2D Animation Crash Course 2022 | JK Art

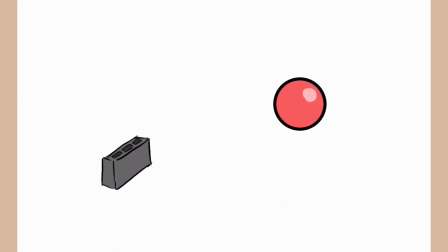(8:18)
Okay, now before we move on to the next big idea for animation, I just want to clarify this thing.
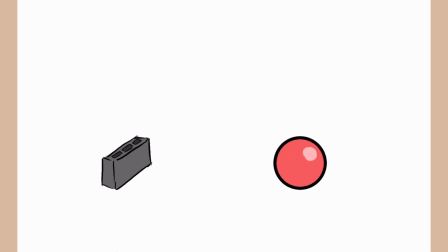(8:23)
You don't have to use squash and stretch all the time. You only need to use it depending on the material or the object that you're animating. So in this case, you could see on the right side, it's a red bouncing ball.
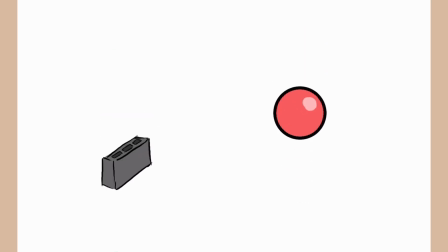(8:36)
So you could really see that it applies squash and stretch because the ball is bouncy, stretchy, and maybe soft.
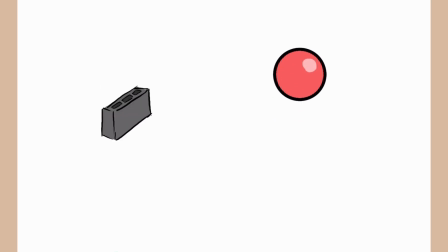(8:45)
On the other side, we could see a concrete block, which is rigid, hard, and heavy.
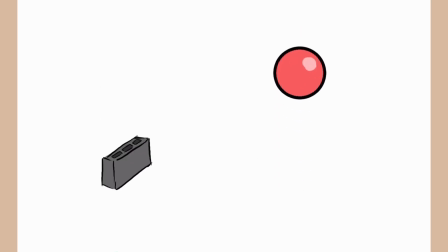(8:52)
So the animation is quite so the animation doesn't include squash and stretch into the concrete block because it doesn't make any sense if we add some squash and stretch in it.
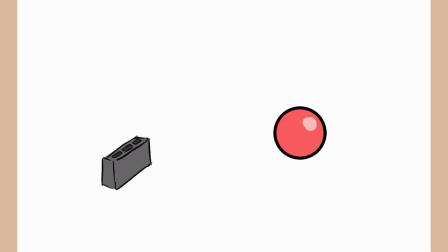(9:06)
But yes, there are some times that we add some squash and stretch into an hard or rigid object, but most of the time we don't apply it to them. So I just want to address that before we move on to the next big idea in animation for beginners, which is anticipation. So we already covered 3 big ideas in an animation.
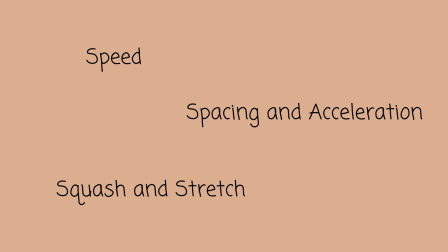(9:27)
The first one is speed, the second one is spacing and acceleration, the third one is squash and stretch. And now let's move on to the fourth one, which is anticipation. Anticipation builds up energy, or something like preparation.
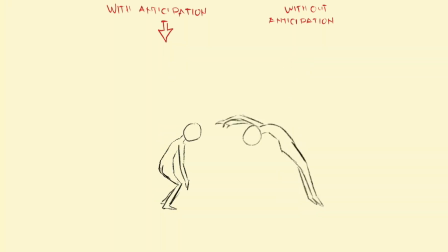(9:43)
It also gives the audience an idea that there's something's going to happen or something's gonna happen. Here are some examples of anticipation in an animation. The fifth one is overshoot. So overshoot is kind of mirrored to anticipation. It is basically a bouncing back animation or bounce back animation. So it adds weight to an animation. So here are some example of an animation that has an overshoot. Let's move on to the last one, which is arcs. Arcs add flows to the motion, or it makes the movement smooth and pleasing. That's number 6. So here's the recap of 6 big ideas in animation for beginners that you need to understand if you're just starting out in animation.
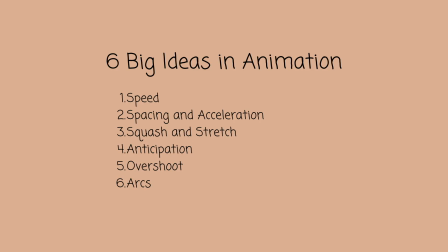(10:36)
So the first one is speed, second one is spacing and acceleration, the third one is squash and stretch, fourth is anticipation, fifth is overshoot, and the sixth one is arcs. So that's it. That's the 6 big ideas in animation that you have to understand if you're just starting out in animation. So I think that's it. Thank you so much for watching. Hope it helps you out, and if it do, smash that like button down below because it helps my channel a lot. And also please let me know in the comment section below what you think about this video, because I'm planning to make more videos something like this. And also, if you haven't subscribed yet, consider subscribing. And see you on my next video. Bye for now. Peace. It's Jake Art. I'm out.